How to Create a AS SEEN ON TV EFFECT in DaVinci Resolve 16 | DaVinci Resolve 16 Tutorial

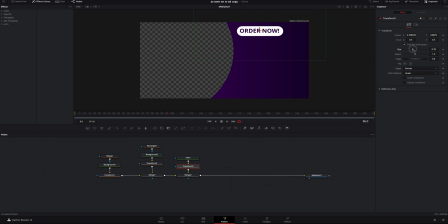(4:07)
We can actually make it a little bit bigger if we want, get that perfectly sized where we like it. I think that looks pretty good right there. Now we need to add our $19.95 text. So we can either, again, add a text like this, hold shift, drop it in. You see it automatically creates a merge.
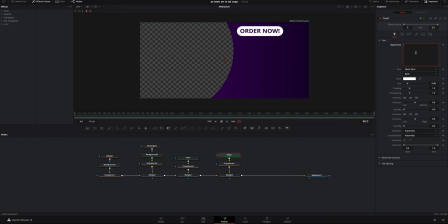(4:25)
Gonna add a transform again. I'm gonna go ahead and do what the total is, $19.95. I'm gonna highlight those, size it up a little bit, something like that.
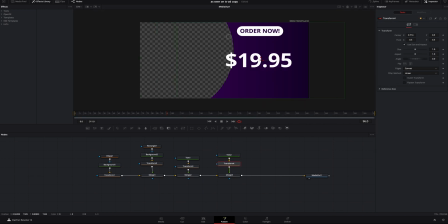(4:39)
I'm gonna grab the transform and I'm just gonna move it over here. Kind of bring it up. That's a little big. So I'm gonna click on the text and I can either size it down here or I can click on the transform and size it down. It doesn't really matter. We're just gonna get that where I think looks good.
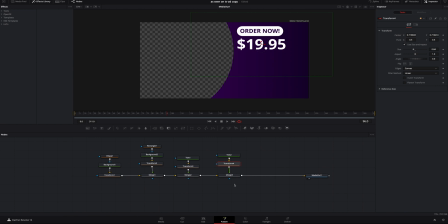(4:56)
I think that looks pretty good right there. Now we need to add our plus shipping and handling. So the exact same method, merge, connect the merge, text, connect the text, and add a transform.
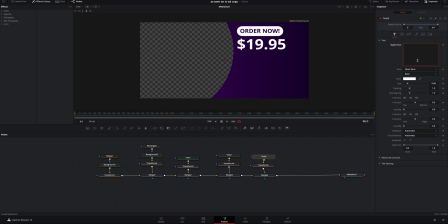(5:16)
We're gonna go ahead and do plus shipping and handling. I'm gonna make the line spacing a little bit closer, and I'm gonna make the tracking a little bit wider like that. I'm gonna go to the fourth tab, and I'm actually gonna make it inverted so it's just the outline,
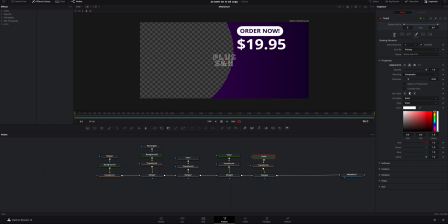(5:35)
because you know those guys, they like to hide the shipping and handling costs, so we're gonna kinda go for that same vibe. I'm gonna click the transform, and I'm gonna move it over here. I'm gonna size it down because we don't need that ginormous. We want people to buy our product. We don't want them getting overwhelmed by the plus shipping and handling.
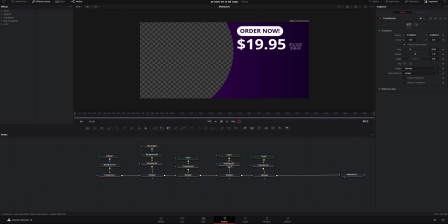(5:54)
I think that looks pretty good right there. I actually think the text for the $19.95 needs to be a little bit bigger. So I'm gonna make it a little bit bigger. I'm gonna bring it over here, drop it down a little bit.
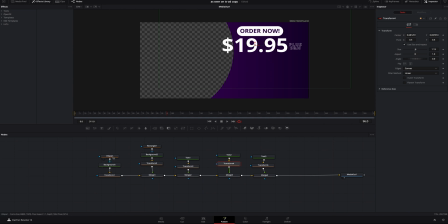(6:07)
If I wanna make this come over a little bit more, I just go back to the ellipse and I can drag it over just like that. And I like that, but I'm actually gonna make the text a little bit closer.
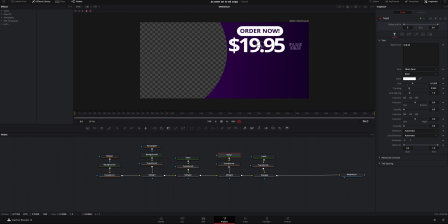(6:21)
So I'm gonna make the tracking a little bit smaller. And now we can move it over. And that looks a little bit better. If I wanna make this text pop a little bit better, what I can do is I can actually go into the fourth tab, and instead of solid, I can do gradient again.
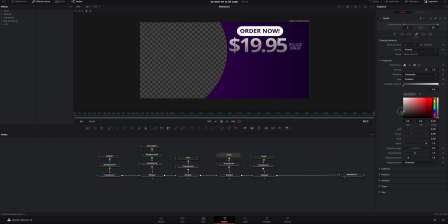(6:35)
I can click on the black one right here, and I can actually just put a little bit of a shadow, and we can grab this white one and drop it down a little bit. That way there's just a little bit of a shadow, not too much, but just a little bit.
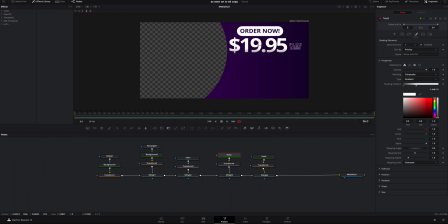(6:49)
And I actually think that looks a lot better. Just makes it a little bit different than everything else. Now we need to add the only image I had to pull from the internet. So I'm gonna go the media pool, and I've got our credit card information. I'm gonna grab all these and drag them over here so we've got a little bit more room. This is the only image I grabbed from the internet.
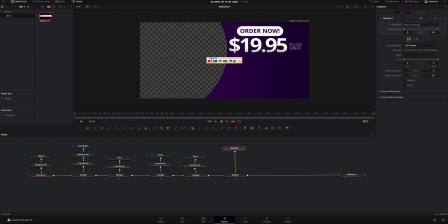(7:09)
You can basically grab whatever image you would like. You don't have to do that if you don't want to. I just thought it kind of added to the effect of, you know, selling something as seen on TV style, and I think that looks way better.
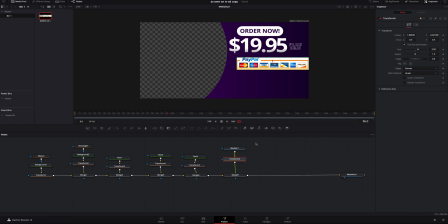(7:26)
All I did was bring that in, add the transform just like everything else, and sized it where I like. I think that looks pretty good. The last two texts we gotta add is the call now, so I'm gonna add a text, hold shift, drop it in. Bring it up here, add a transform.
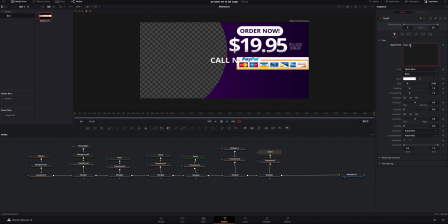(7:44)
We're gonna put call now with 3 exclamation points. I'm actually gonna make it be inverted. So it's the outline just to look a little bit different. And I'm actually gonna make it lean a little bit. Bring it down here.
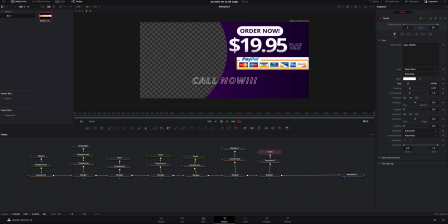(8:01)
Let's make the tracking a little bit wider, and let's size it up a little bit because we want people to call now, you know. And again, I'm moving that within the text. I could also be moving it within the transform.